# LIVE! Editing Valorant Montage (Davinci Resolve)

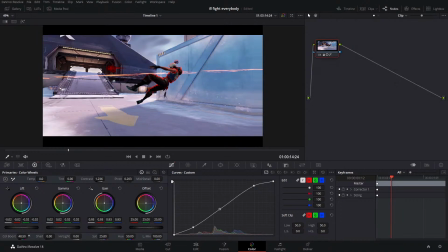(64:26)
If I bring it down the saturation a little too much, sometimes we'll add a little bit of a color boost to it. You did, but I can't see my media. Do you know why? Could be the wrong format. Not sure.
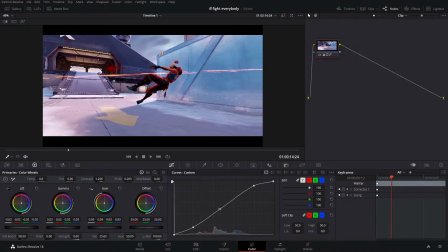(64:47)
You're talking about adding the Spotify song or the Spotify image, right?
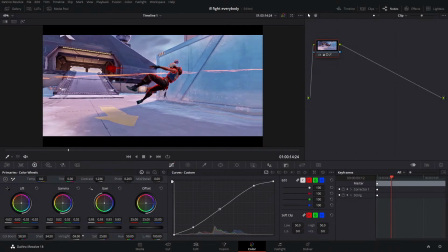It's not looking too bad. I think the saturation is still too high though. just for my liking. So something like that.
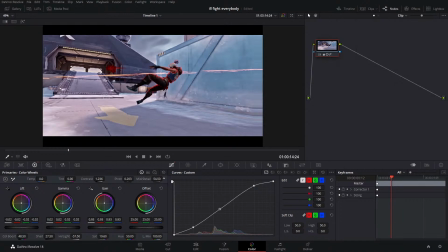(65:23)
Could also, so mid/detail, that's like your sharpness. You could add a little bit of that, especially if you're adding motion blur. But anyways, so now what I'll do is I'll right click, add node, and then add serial.
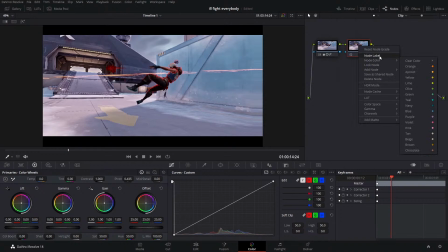(65:42)
And then now I'm going to create two other nodes, add node, but in parallel. And so this top one is going to be your color correcting. The one in the middle is your glow. And then the one at the bottom is the vignette.
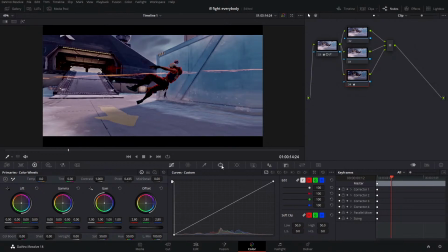(66:00)
So with the vignette, I'll just bring down my offset to start with, and then create a ellipse.
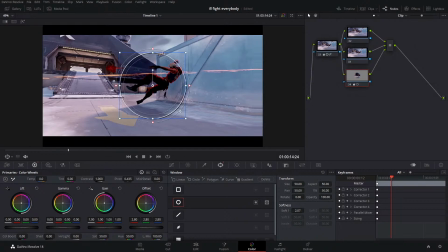(66:07)
So you go to window, ellipse, there you go. We gotta invert it though. MG, thanks for the sub, bro. Window, right? We got to invert this. Hit this button right here. Boom, it's inverted.
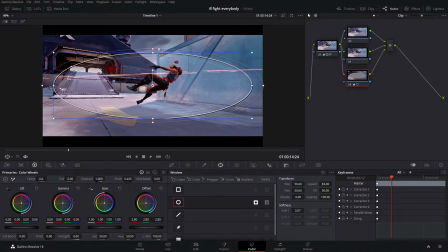(66:25)
I'm gonna bring it out like so. And then with vignette, you want just something very subtle. So use it sparingly and really make this big. I find this outline distracting.
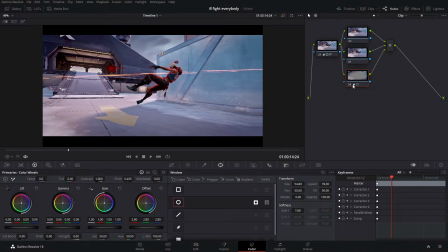(66:40)
So what you can do is you see this drop down, turn it off. This draws our eye more towards the center.
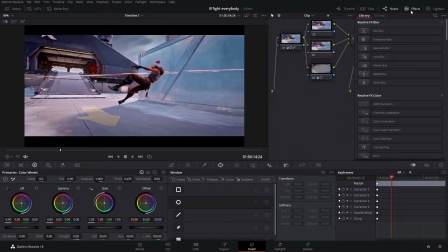(66:49)
I like that. We're gonna add glow. So we gotta go to our effects, scroll down till you find glow. Bam. Real subtle. But because we have this sky, what we can do is just think about the sky.
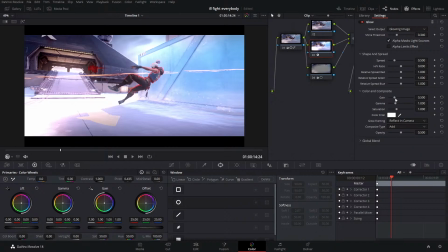(67:07)
So we're gonna adjust like the shine threshold, gain and gamma, things like that.
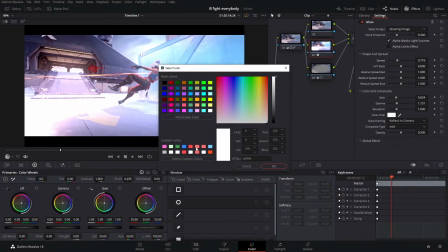(67:13)
Spread, do that. Usually I'll switch the color to something a little bit more red. It's a bit too red. Something like that.
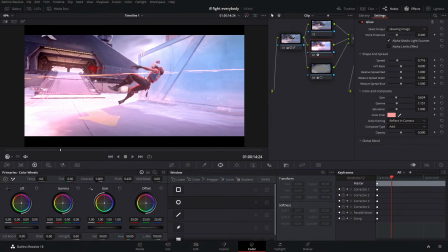(67:26)
And then we have to mask this out. So I'll create a curve and do something like this, just for the sky.
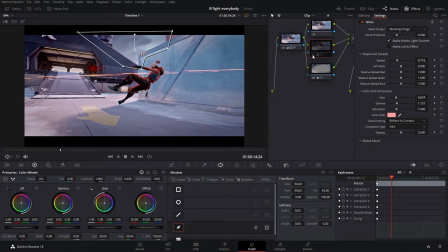(67:38)
So now, if I turn this node on and off, you'll see the sky has a nice like warmth to it. Why don't you just use an adjustment clip for the whole montage and put your vignette and motion blur, etc. on that?
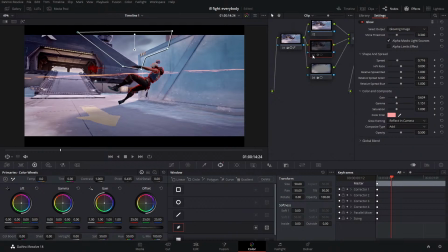(67:57)
Takes a lot faster in my opinion, because it doesn't come out as good.
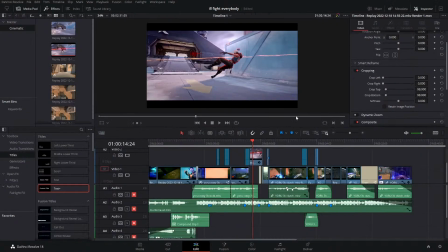(68:04)
If I were to, like, I explained it a little bit earlier,
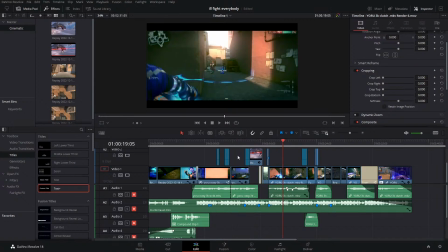(68:08)
but like I used similar color correction for these two clips, but it's not the exact same. It's because this map has a lot of blue and this has a lot of red, and because of that it looks a little off.
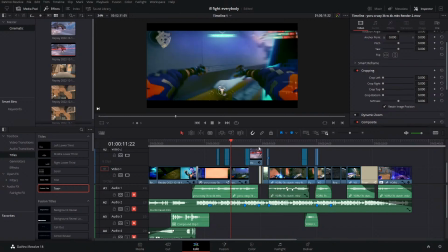(68:24)
I want the same brightness levels, so I was able to use that contrast node, that first contrast node,
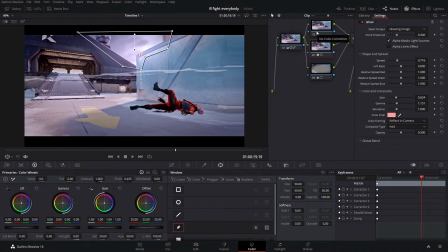(68:33)
but then I had to tweak the vignette and the glow and the actual color correction so things looked better.
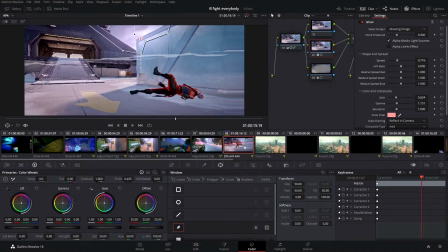(68:43)
One thing that you can do, and I'll show you in a little bit, is that you can apply this color grade to other clips.
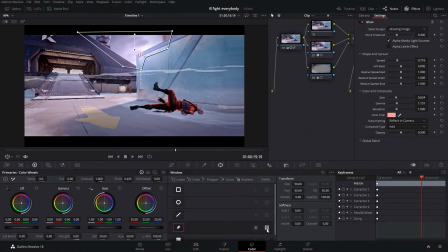(68:55)
Oh, we gotta put a little bit of a softness to this. Something like that, and now we can bring that up, and we gotta track this in.
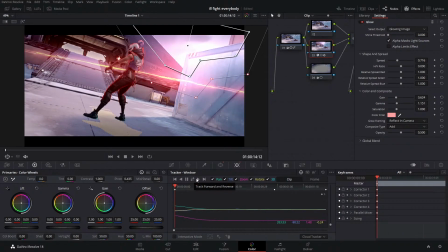(69:05)
I'm just gonna track forward and backward. That's it. Perfect. This is kind of distracting, so I'm gonna turn it off. Oh, whoa, whoa, whoa, whoa.
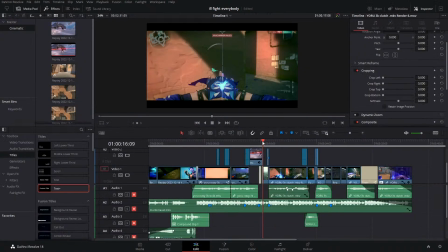(69:15)
Where are we going with that?
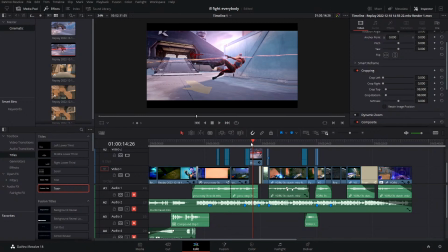(69:20)
That looks pretty good. How do you make cinematics? I have a tutorial about that, but you essentially just get a couple friends. You go into a custom game with each other. They recreate the scene, and you watch them in observer mode.
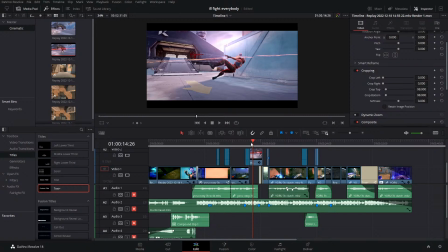(69:37)
You know any websites to get good music for YouTube videos from, by the way? Google. You could also use the YouTube library. That's where I got like the music that's playing right now. That's where I got it. This music from.
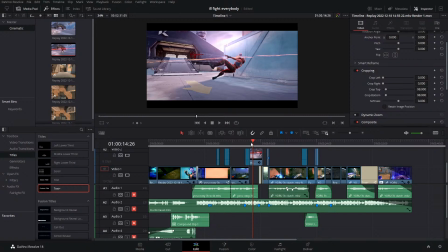Thanks for the input, Zebrahead. I'll take that into consideration, but sorry, don't care.
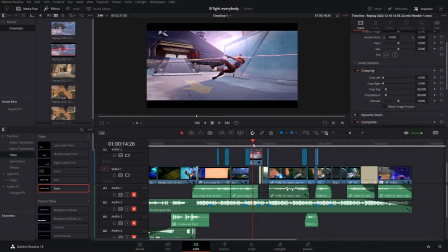And then now for the actual color grade. Yeah, the screaming thing, there's a divide in it. I don't know what to tell you, man. If you don't like it, go watch another tutorial. I'm sorry. Some people have gotten nasty with me in the comments. Just saying like, this fucking sucks because of the screaming. They're like, stop screaming, I'm trying to learn. Go watch another video then. Don't watch my video. Anyways, the actual color grading part, because the only thing that we've done is added
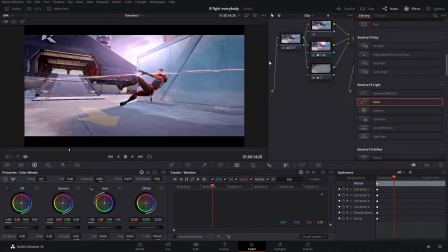(70:59)
contrast, bump down that saturation, add a little bit of glow and vignette. The actual color grading part. I always start with the offset. Again, that's your overall video. And it kind of depends what sort of vibe you're going for. I like with this video, I made it like kind of a gritty look.
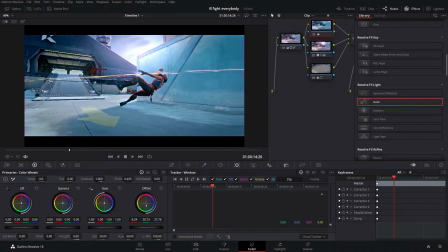(71:21)
And so green, right? That's kind of where I push this into. It's a little bit more teal, but something like that. And then to balance this out, we push in the opposite direction for gamma.
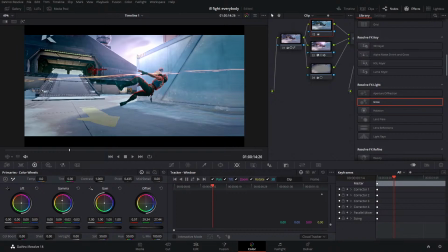(71:38)
And the idea here is to kind of make the colors true again, instead of being like super saturated looking. You know, like this is before, after. But if like we look closely,
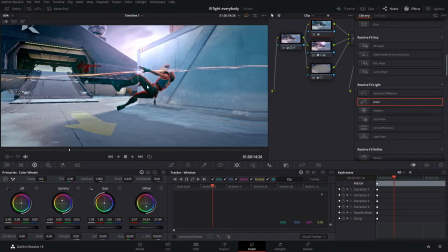(71:57)
like the blues or the blacks in this have this bluish tint to them, almost green.
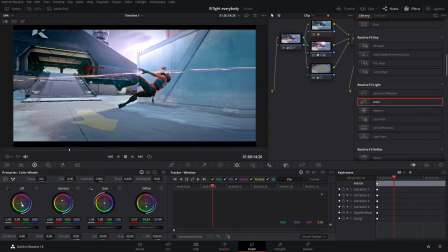(72:05)
We don't quite want that. So in your lift, remember that's your shadows, those are all your dark points. You can correct that. So because there's blue, to balance that out, we'll push in red just a little bit, and that's all you need.
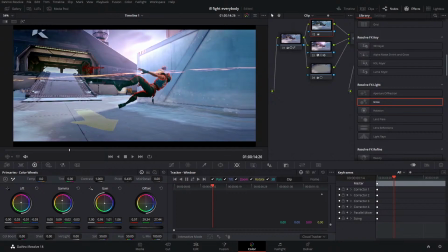(72:20)
And then gain, balance it out, push in the opposite direction like that. That's just the basic rule of thumb for like color grading.